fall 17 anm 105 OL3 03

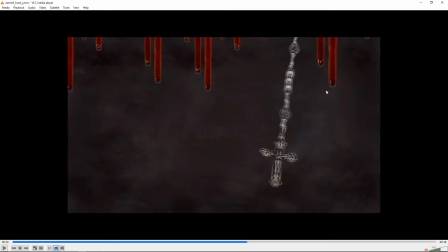(8:15)
I kind of imagine the cross is swinging, you know, in front of this backdrop, and those are, like, dripping down some kind of wall. So that's a little bit odd. I would have changed the later orders on that.
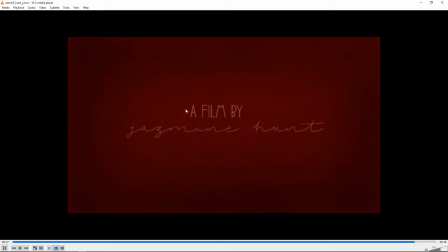(8:30)
Yeah, when that's nice and clean, that looks good. So, yeah, good work.
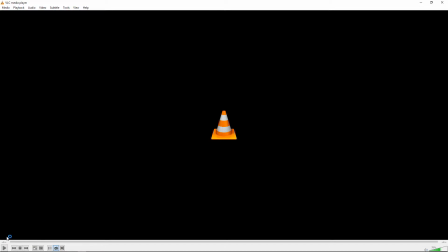(8:37)
Next up is Jonathan.
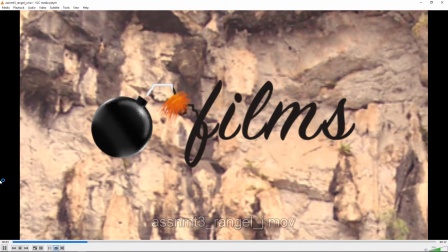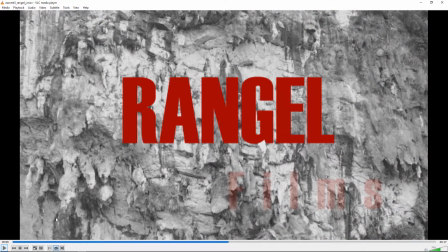(8:48)
Not sure why having playback issues. Might try a different play. Okay, let's try that again.
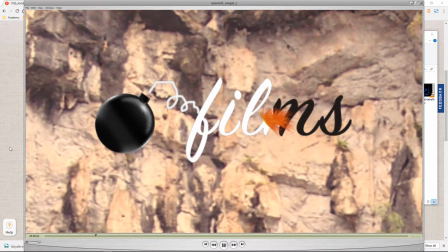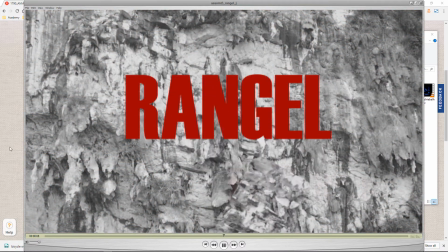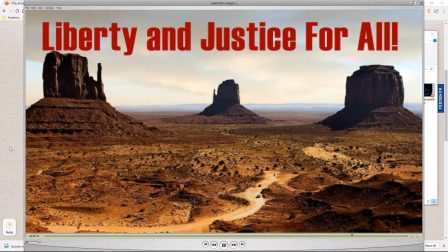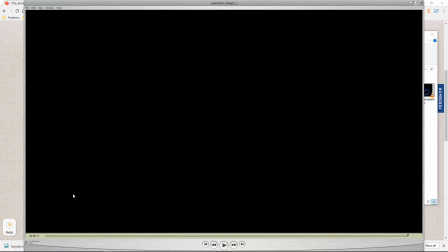(9:11)
All right. Yeah, definitely some improvements here. I think, yeah, it's good that you've got, like,
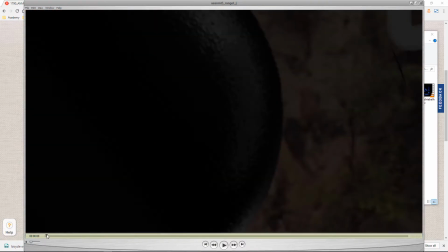(9:20)
a photo image of a bomb, and then that holds up well in a close-up, so that's good.
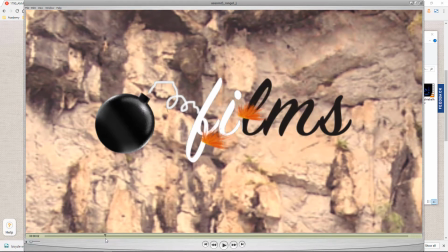(9:26)
I think these sparks are a little, yeah, a little tough. I feel like it'd be nice if they were a bit brighter and more believably spark-like.
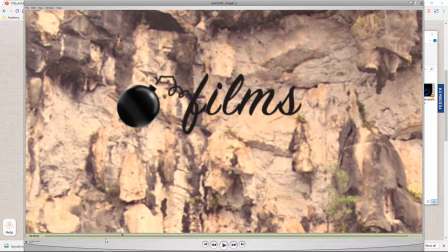(9:39)
They look very kind of simple graphic, and then the explosion is good.
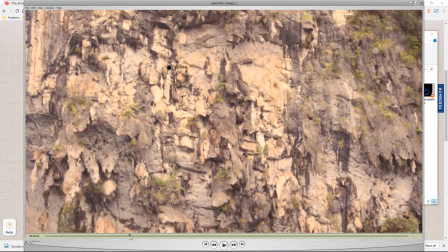(9:44)
I think it was a good choice of explosion, but I think what's a little odd is that the explosion seems to originate up here, whereas the bomb ended up there, so I would expect to kind of move the center of that over to where the bomb is instead of having it start up
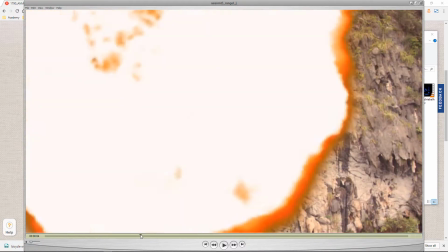(10:01)
so high. And I can kind of imagine you are aiming to have it fill up the screen and that's how you made that decision, but I would still say,
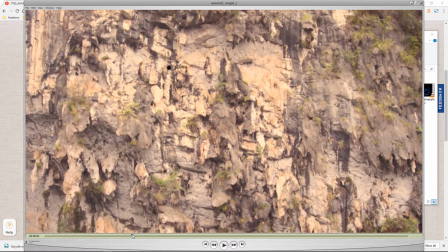(10:09)
if anything,
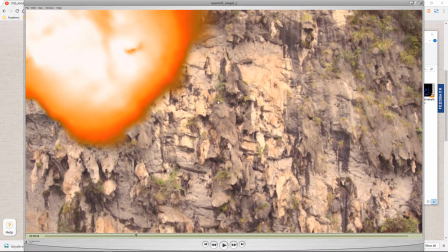(10:11)
you could start it there and then it could translate a little bit while it's expanding to fill up the screen if that was that
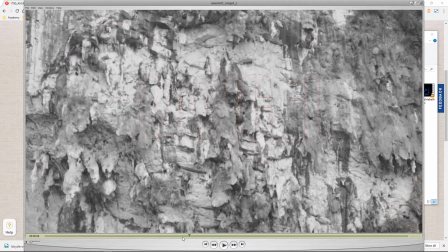(10:19)
decision. I think this is better,
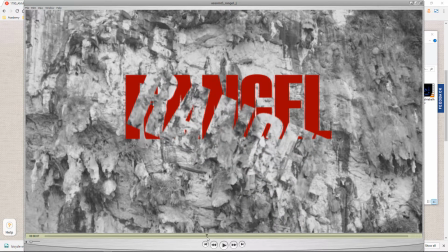(10:22)
I think what would be stronger here is if each letter fell down separately, rather than as one big group, and then, you know, maybe a drop shadow. I know I'm saying, oh, don't do drop shadow, but that's more like a graphic design thing,
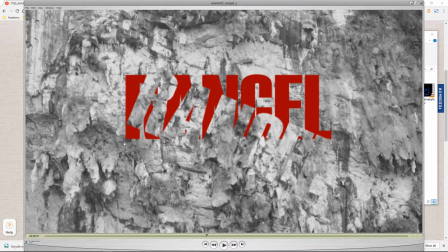(10:39)
but if it's supposed to be casting a shadow on the surface behind it, you know, I think that's a reasonable use for a shadow. Yeah, but if the R fell this way and the L fell that way, and if the H fell differently, it would be a lot stronger than one big thing.
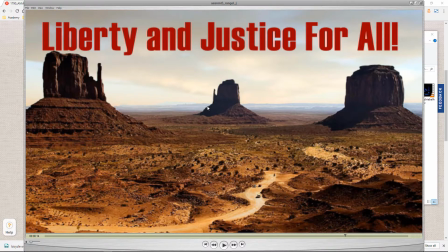(10:58)
And yeah, I think this is alright, I just don't have a clear sense of the justification of it flying in below, like what that's expressing. You know, it might have been interesting to like cut out these mesas and have it kind of come up from behind them or something using the image a little bit more.
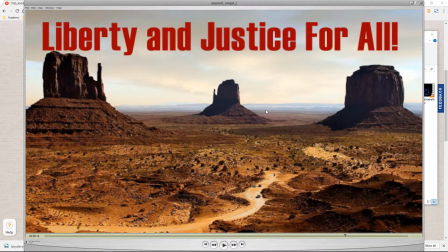(11:15)
But yeah, good work, definitely improved. Next up is Shanisa.
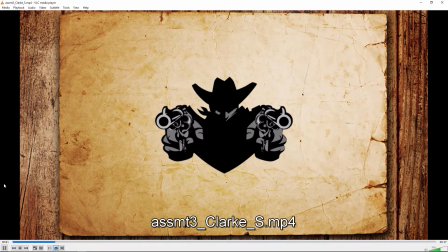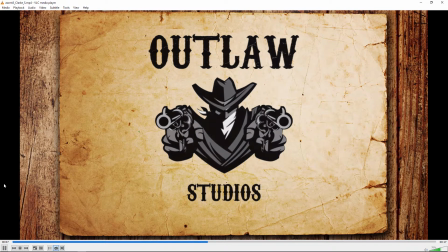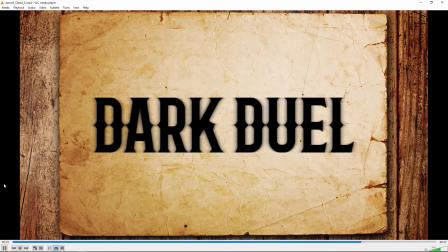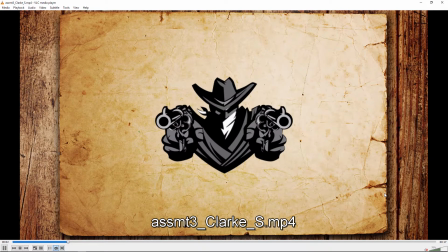(11:38)
It's a good choice in music and I think the images go well with the
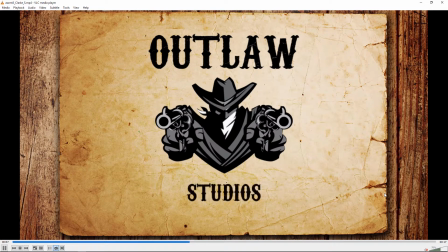(11:42)
timing of the music and the movement kind of matches the feel of that.
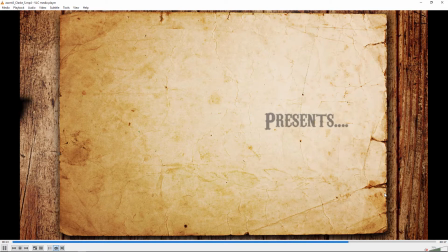(11:48)
So I think there was some good sensitivity to those kinds of things that, you know, you chose a strong image for the background. font works well.
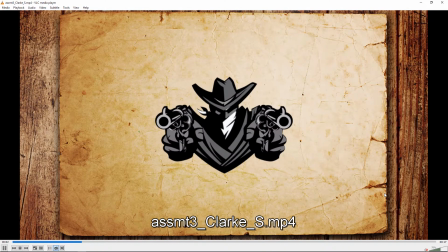(11:55)
I mean, it's, it's, and I think the transition of that illustration coming in works well, too.
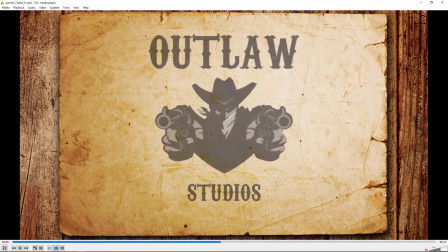(12:01)
So, yeah, I think it's good, clean work. I don't know that there's any major things I would change on this.
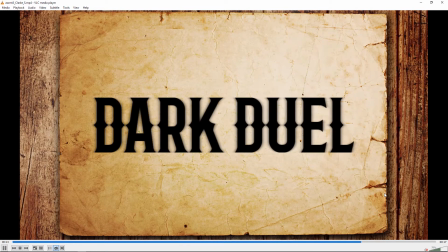(12:06)
Um, I mean, you didn't go nuts with the effects, but that at the same time, you don't want it to be overwrought.
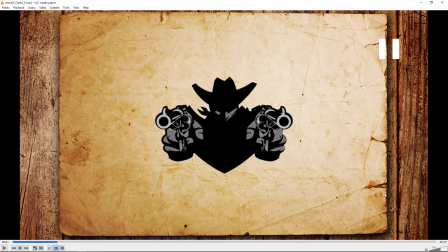(12:12)
So I think that worked out. Next up is Rand.